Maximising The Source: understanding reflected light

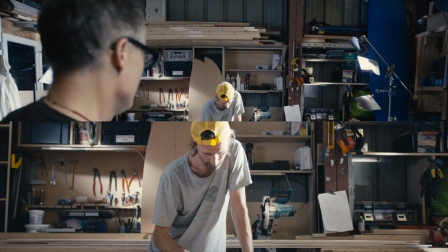989s
Looks okay but let's turn it on because it's always good to do things with a bit of fill. if there was a real client they would make me do that so I did it.
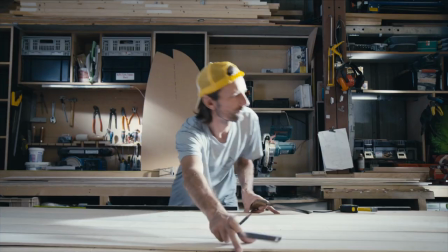998s
Now I'm ready to shoot in a clean small set without a lot of stands,
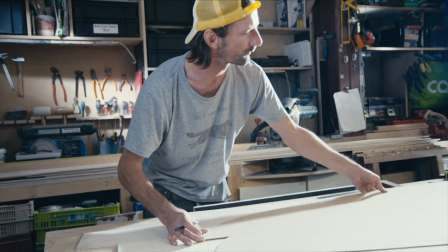1004s
scrims and flags cluttering up the area so this is just this just keeps everything super super clean.
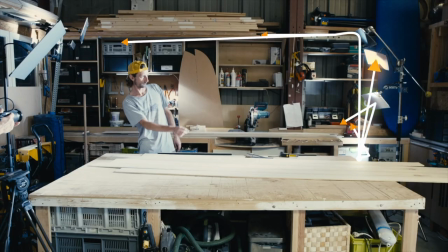1015s
Now let's turn off that front fill you can see where the light
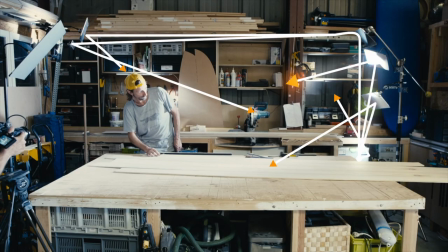1019s
where the six sources of light the
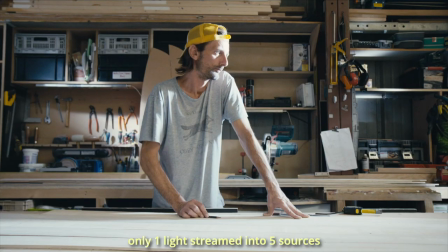1028s
other thing is wherever he's moving from the from one side of the table to the other side of the
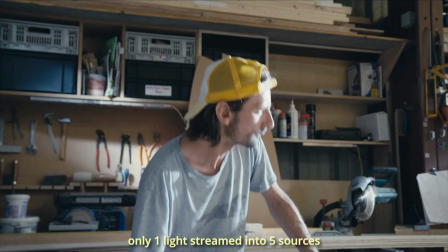1033s
table his his face is not changing exposure and that is due to the inverse
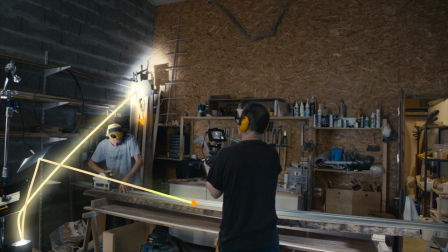1038s
square law for light now over here even more simple one light two reflectors one for the back which creates a nice back
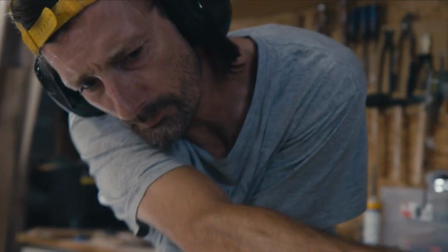1047s
light like it was coming in from a skylight or the window and that whole saw that whole stretch was being lit from one number five reflector.
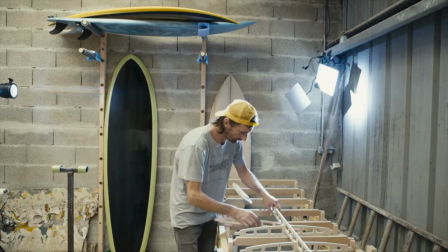1056s
Here again, same number five that puts a strip down on the wood and a number three that's for him for the backlight.
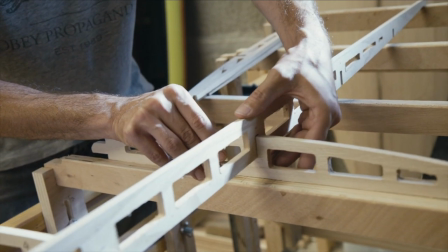1065s
It's very easy to work with that. That number five is just so so useful, so versatile for doing things like that.
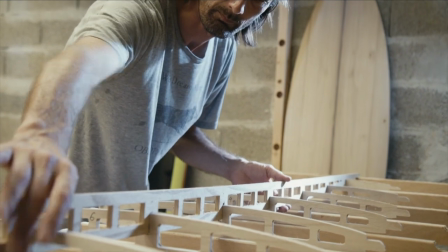1072s
One reflector makes that very nice spread. It's good for people, objects. and set decors.
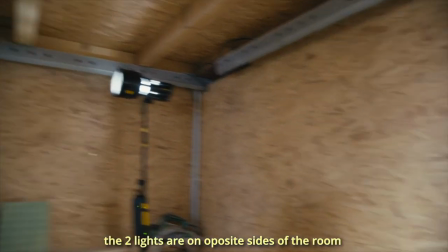1080s
Two reflectors on the front, a five and a three and one on the back. The five is for the surfboard, creates a nice strip of light down the board.
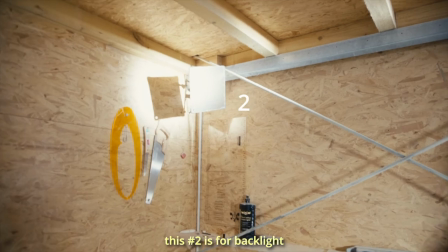1088s
The three is for him and the number two is for the backlight.
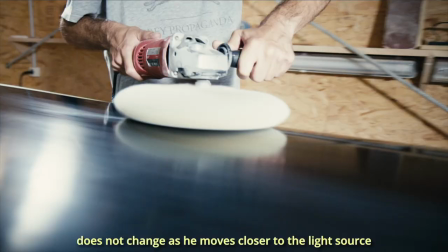1093s
And what's really great is because of the inverse square law, his exposure is not changing as he's getting closer to that main light source.
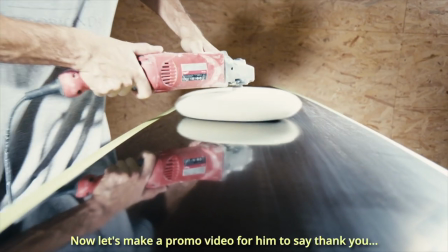1102s
So now let's let's edit this into a little video, a little 15 second video that he can use for Instagram.
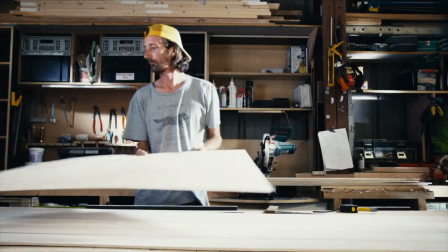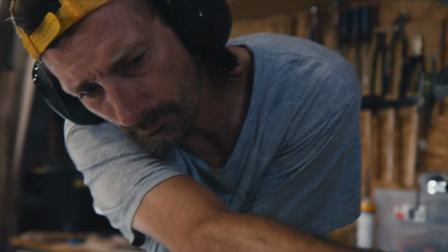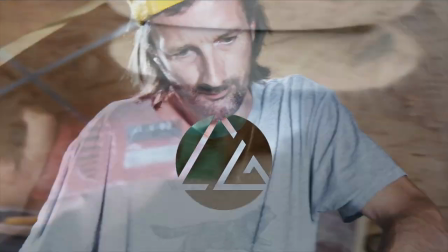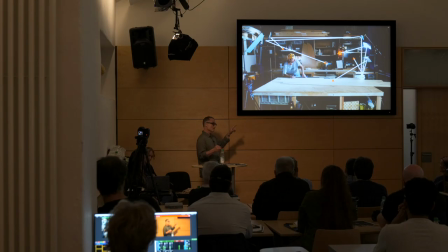1123s
So I was in that place at nine o'clock in the morning and I was out in the packed up in the car at 12.
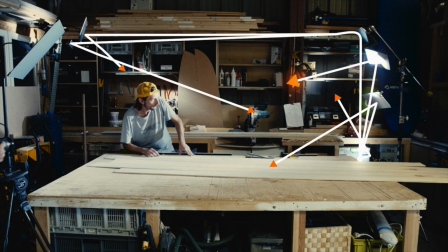1130s
So that was very very quick. I mean it's kind of incredible how many different sources of light you can get from one projector. The front fill had the light set to flood. It didn't have an intensifier on it. I could have put another five sources on but we'll talk about that in the next video.
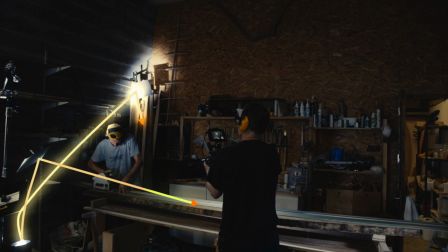1149s
What's also interesting is in a setup like this, if you look at the background, you don't see the light, there was no electricity in the back corner, and that's just one reflector on a simple clamp on the top of a piece of wood. So now, the reason I said that that light was on flood, on this number four reflector,
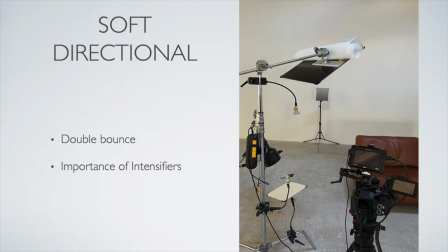1169s
which was the key light, which you're going to see, I wanted that to be very soft, a very soft source. If I would have put it from the intensifier directly into it the beam would be very small and the light would be harder on the face.
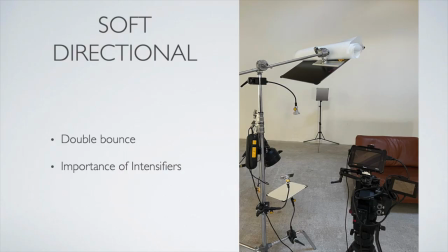1182s
I could have put it on flood but if I put it on flood I wouldn't have enough power to light the back as well and that is the magic of the intensifier. With the intensifier I have enough power to be able to put a number two or three I think that's a number three which is putting the light like this into the number four which gives that soft light on the face but still I could grab a little piece of it,
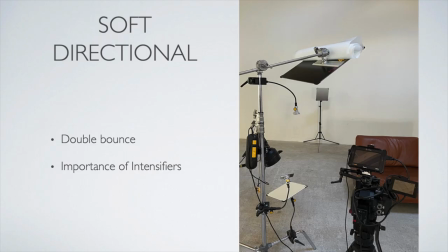1205s
send it to the back where I think there was a 2 or a 3, to create backlight on the hair. It was also enough to take another reflector and send it for details on clothing or accessories. And that is the beauty of this system, is that when you use the intensifier you think, okay, I'm not limited to this because I can grab a reflector and make this and I still have enough power more than if I would have just used the flood to do many other things.
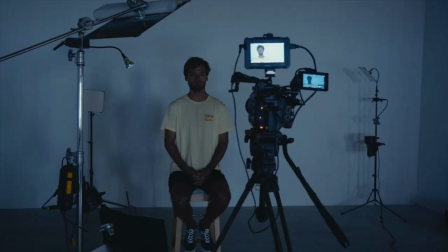1238s
Let's have a look at this. I wanted to create a very nice light. Now we're in the studio.
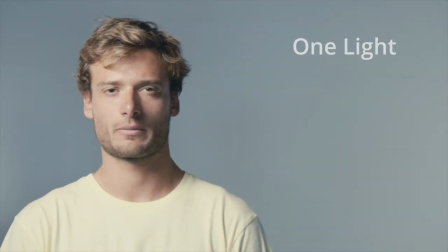1244s
I'm using just the number four 50 by 50 reflector as the main key light. It makes a really soft beautiful light on the on the face.
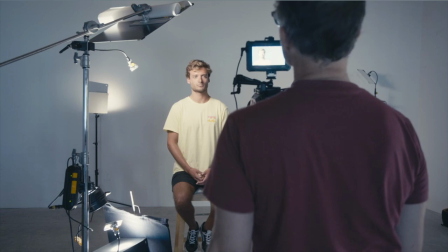1252s
The light that's coming into it is coming from a number three 25 by 25.
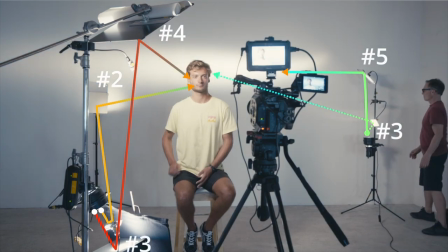1257s
That makes sure that the light touching the number four reflector is wide enough to create that soft beam.
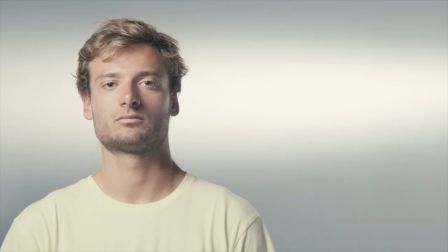1264s
We're adding another light just for that strip in the back that's coming from the number five which makes those beautiful long lines and a bit of side light on the face.
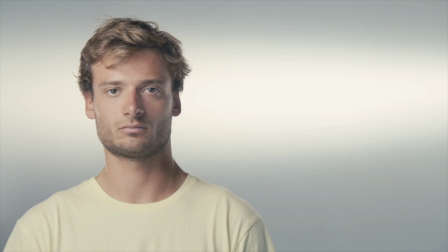1272s
Now let's put down this unrolling some diffusion just to see how that softens the shadows. It's not bad. Personally I like it a little bit harder but it's nice to know that we have this tool if we need it. Everywhere he moves his face we're getting a nice light so
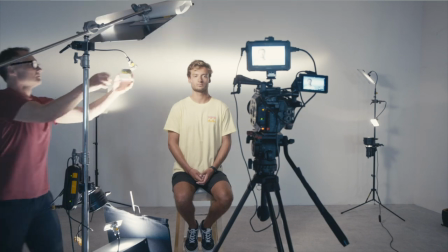1291s
I take it away because I like it better without and we can add these little we can add these little small reflectors
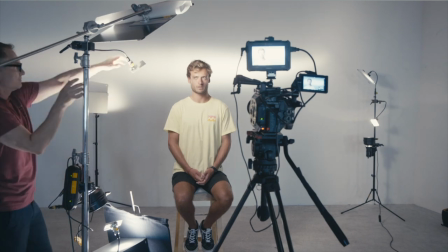1299s
this is a number two and I can I can use that just to bring out highlights either on the face
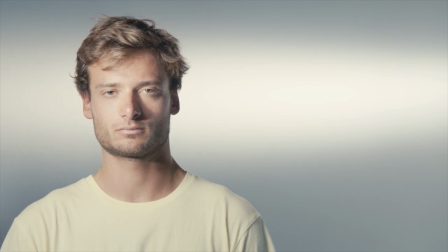1304s
or maybe there's an object in the scene part of the clothing it's really nice people to enhance
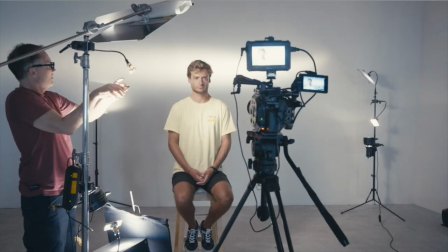1310s
details obviously we don't really need it in this in this setup so I'll just take it out
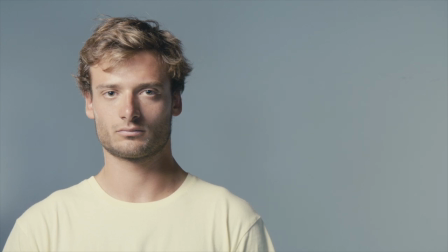1317s
I really like the light just coming from one reflector so I'm going to turn off that backlight and what's great is having the light and the
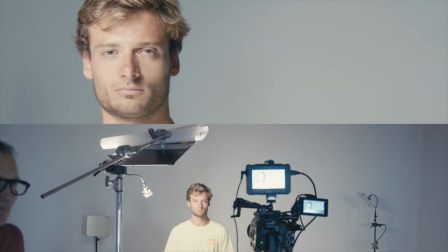1326s
reflector on the same stand I can just move it around and see right away what I'm getting
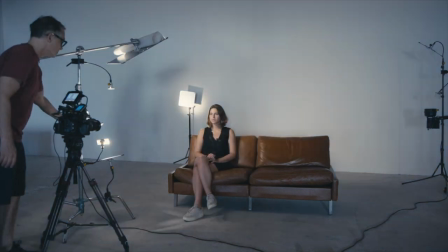1330s
now let's do it with somebody sitting down we have
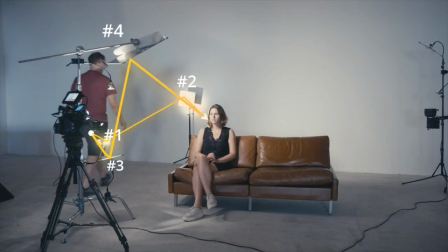1335s
the same light we can adjust the back just to get the hair light exactly where we want it or maybe we want it on the shoulder higher, lower.
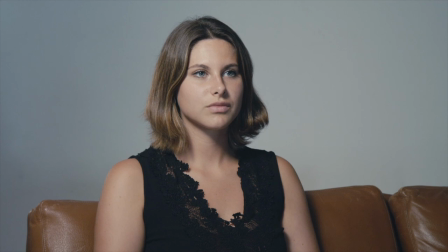1344s
It's super easy to do that just by moving a little, one little reflector.
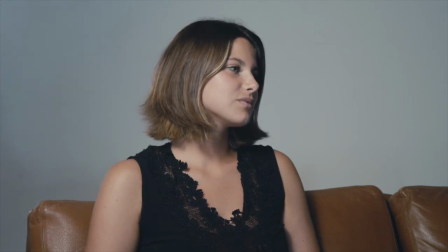1352s
Wherever she moves her head, now right to the left,
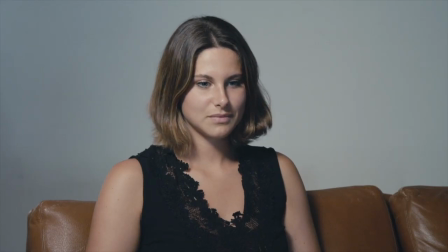1356s
the light is soft enough and directional enough that it creates flattering shadows that are not too hard.
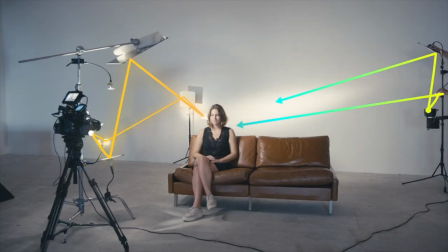1362s
Now we'll turn that backlight on again so we have that nice line from the number five
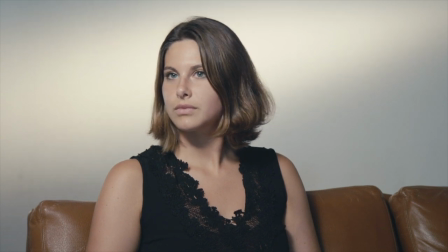1367s
and from the same source a little bit of light coming on to the side of her hair,
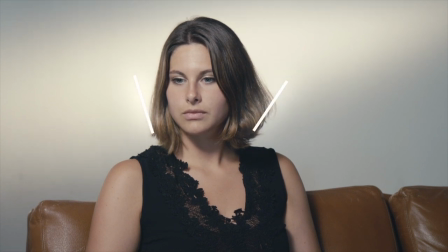1373s
which makes a nice little V to frame her face.
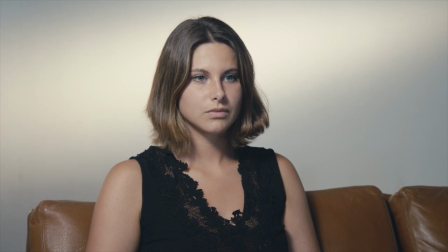1379s
You know, of course, this is broadside lighting. If you wanted to have short lighting where the shadow on the face is in the front, you just move the whole light tree to the other side. I'm going to take away that backlight so that I can be more flexible and move the light to the side,
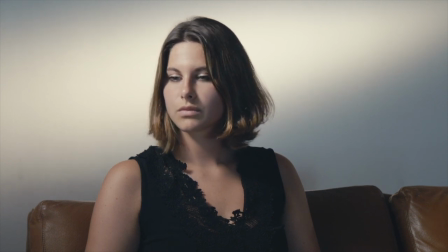1395s
move it to wherever I want. On the side, I'm having more shadow. I can do something that's a little bit more moody but it looks really nice
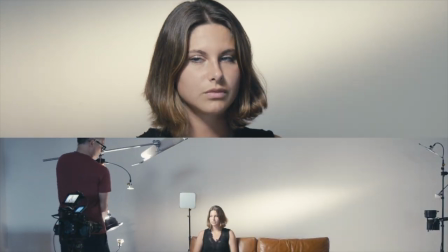1404s
still and then again like the other I can just move that whole stand
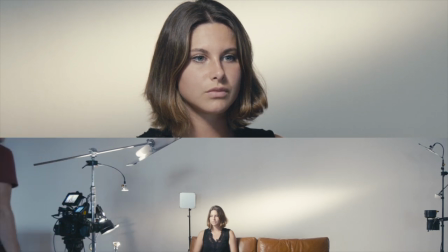1409s
see what I'm getting now I want to try it with some diffusion
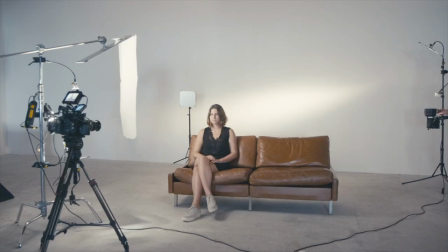1414s
again like I did the last time similar results the shadows are lessened
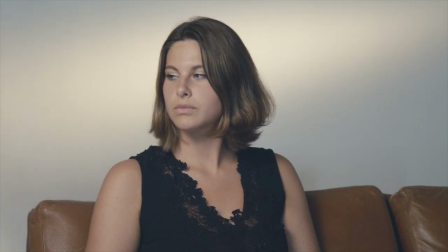1418s
it's very flattering as well but I prefer the other light I prefer the light that's a little bit
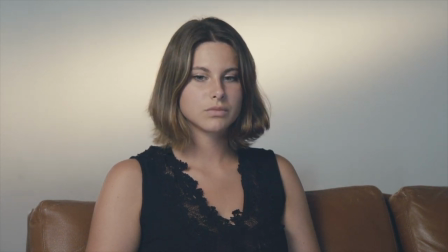1424s
stronger but a lot of people will prefer this so it's nice to know that you can do it and you can do it so quickly as well
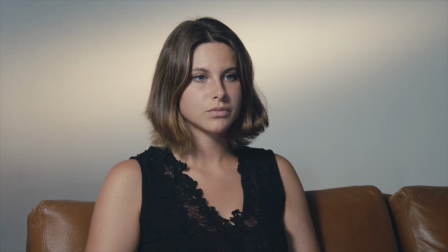1431s
I love just keeping things rolled up on the top. This is a super fast, easy, beautiful light that does not take a lot of space.
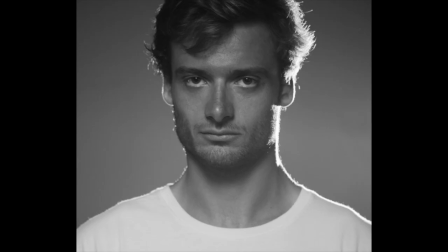1439s
As you can see, you can shoot photos at the same time, and it's very, very flexible. So I had a photo shoot to do. You were talking about flash on the beach.
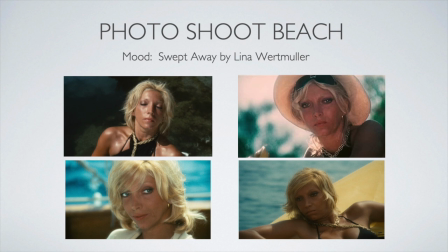1451s
The inspiration for the shoot was the movie Swept Away by Lina Wurtmuller, and we looked at these and thought, okay, easy to do with flash, easy and not. If it was for video, we would have to bring either a generator or a battery projector,
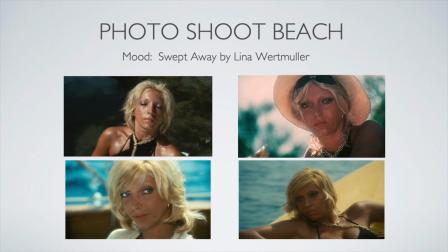1469s
probably something like a 1K with a diffusion, slight diffusion on it, but instead we used one number four reflector.